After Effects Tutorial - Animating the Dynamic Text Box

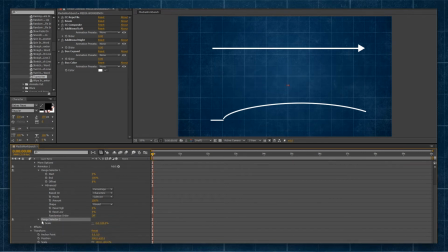to add and we're going to go to selector and range now we'll go to range selector here we'll toggle down so we got range selector two advanced and we're going to toggle the mode to min now you won't see much here because it's not really applying to any space but you can see
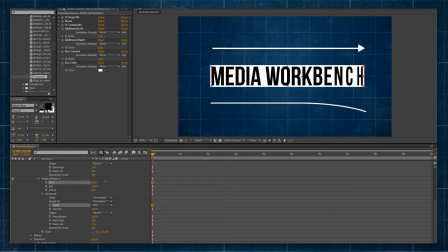say if i drag the start you can see what starts happening there so you can see our line starts coming back in like so i could even have it come from the other side you know but i'm actually going to have it come in here so this is sort of what i want
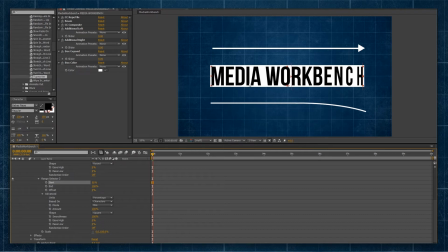it to have happen to ease in and then remain there so you can see what it's doing to our actual dynamic text box and text layer like so. So in order to actually make this a bit easier so we can only keyframe the one property rather than a whole heap of other properties we're going to add an expression to our range selector too.
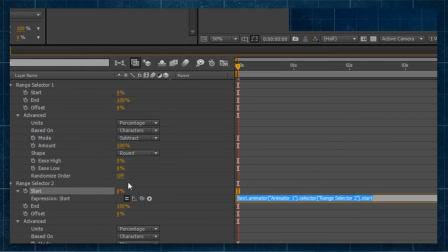So we'll hold the alt and click on the stopwatch and we'll type linear left parentheses and then we'll use this pick whip to select the offset.
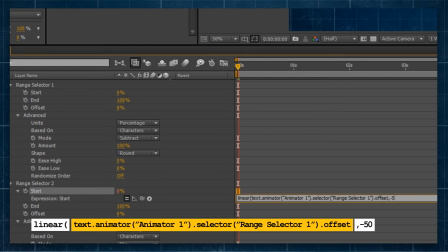Now we're going going to type comma and we'll type minus 50 comma 50 and then comma 0 comma 100 right parentheses and semicolon to close that off like so.
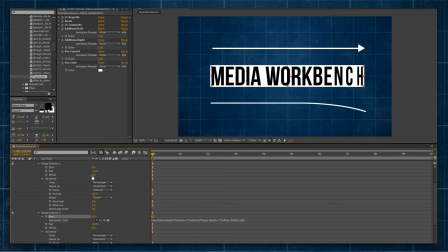So now you can see it's applying like so and as I drag our offset of our range selector one you can see now it's going to animate in from that first letter go through and as I animate in the text remains there.
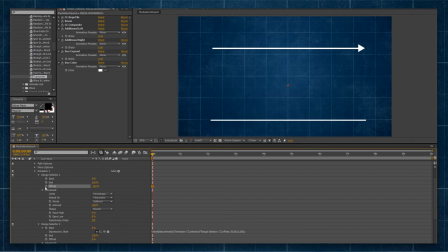So what I can do is drag that offset all the way to minus 100 percent click the stopwatch to set a keyframe and then say go forward to two percent
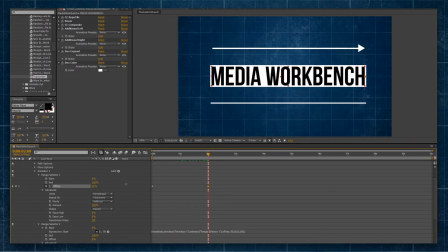and we're going to drag it forward until everything's sort of eased in and that is around 50 percent now we've got our two
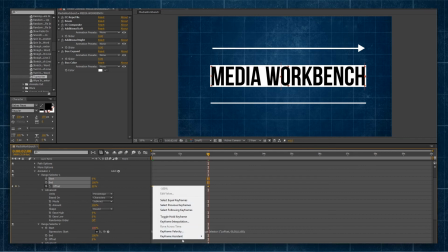keyframes there and what we can do is even select these right click go to keyframe assistant and add add our easy
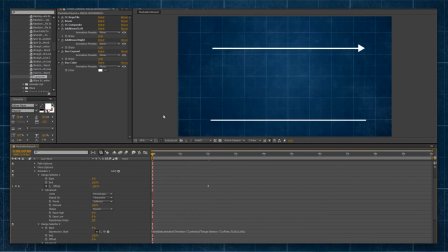ease just to add a little bit more easing to make it feel a little bit more natural and if we preview that we'll go forward
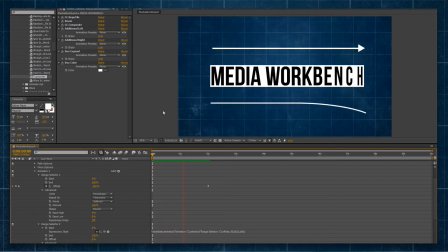and we'll preview that over the two seconds and you can see it's this nice smooth animation you can see because we're doing it in purely the horizontal scale
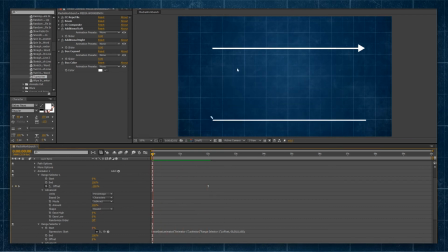we're not doing this weird scale up into our box so it actually has a nice ease smooth easing into all the different letters and the
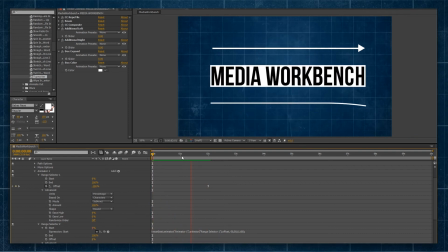box animation isn't too jarring one issue would be if we were to say
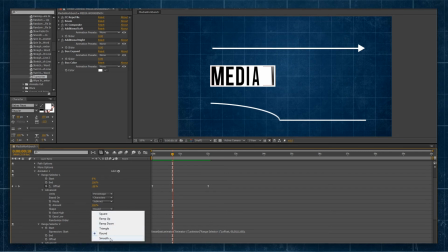instead of do round instead to say do smooth you can see it's
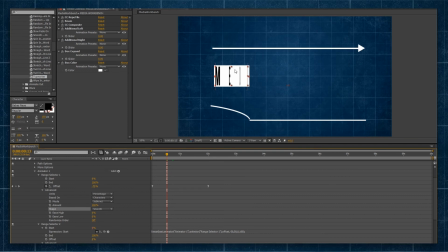appearing right at the start but it's already the full size of the box but our text isn't really that big so it actually looks pretty weird you can see it's kind of jumps ahead so at least if we're using the round our text is a bit more visible there and it feels
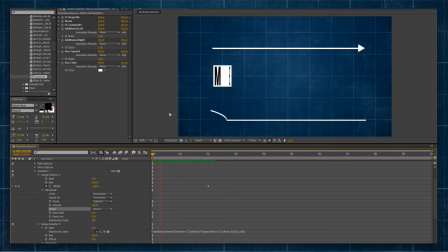a lot more natural so you can see that is how we animate in our dynamic text box using a text layer. So we've added an animator for the scale, we've set it to zero in the horizontal and kept the vertical at 100,
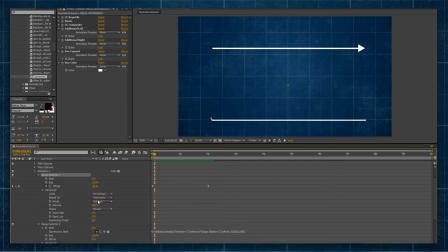and then we've used one range selector with the subtract mode and the shape as being round, and we've added a second range selector where the mode is min and the shape is square, and then we've added a linear equation to range selector to start property and then applied the offset
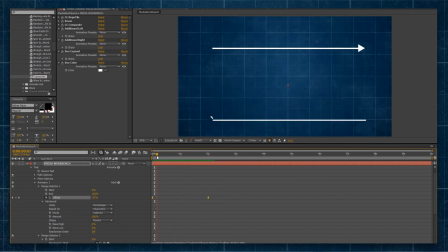with a keyframe to animate everything and now everything runs off one animation it's nice and smooth and it doesn't
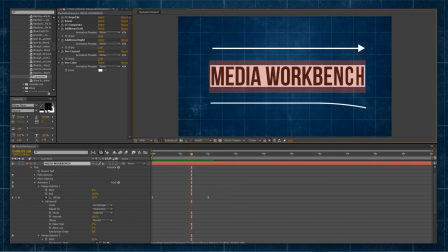matter i can go in and change this and the animation will apply nice and easy across all of it the same as how you would with anything else so
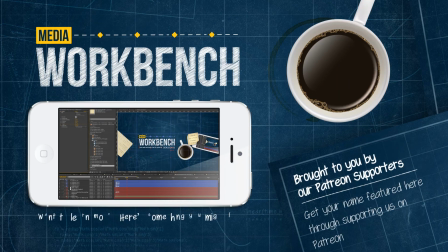that's how you animate the dynamic text box if you have any other questions regarding the dynamic text box feel free to hit up the comment section down below otherwise my name is Bench thanks for watching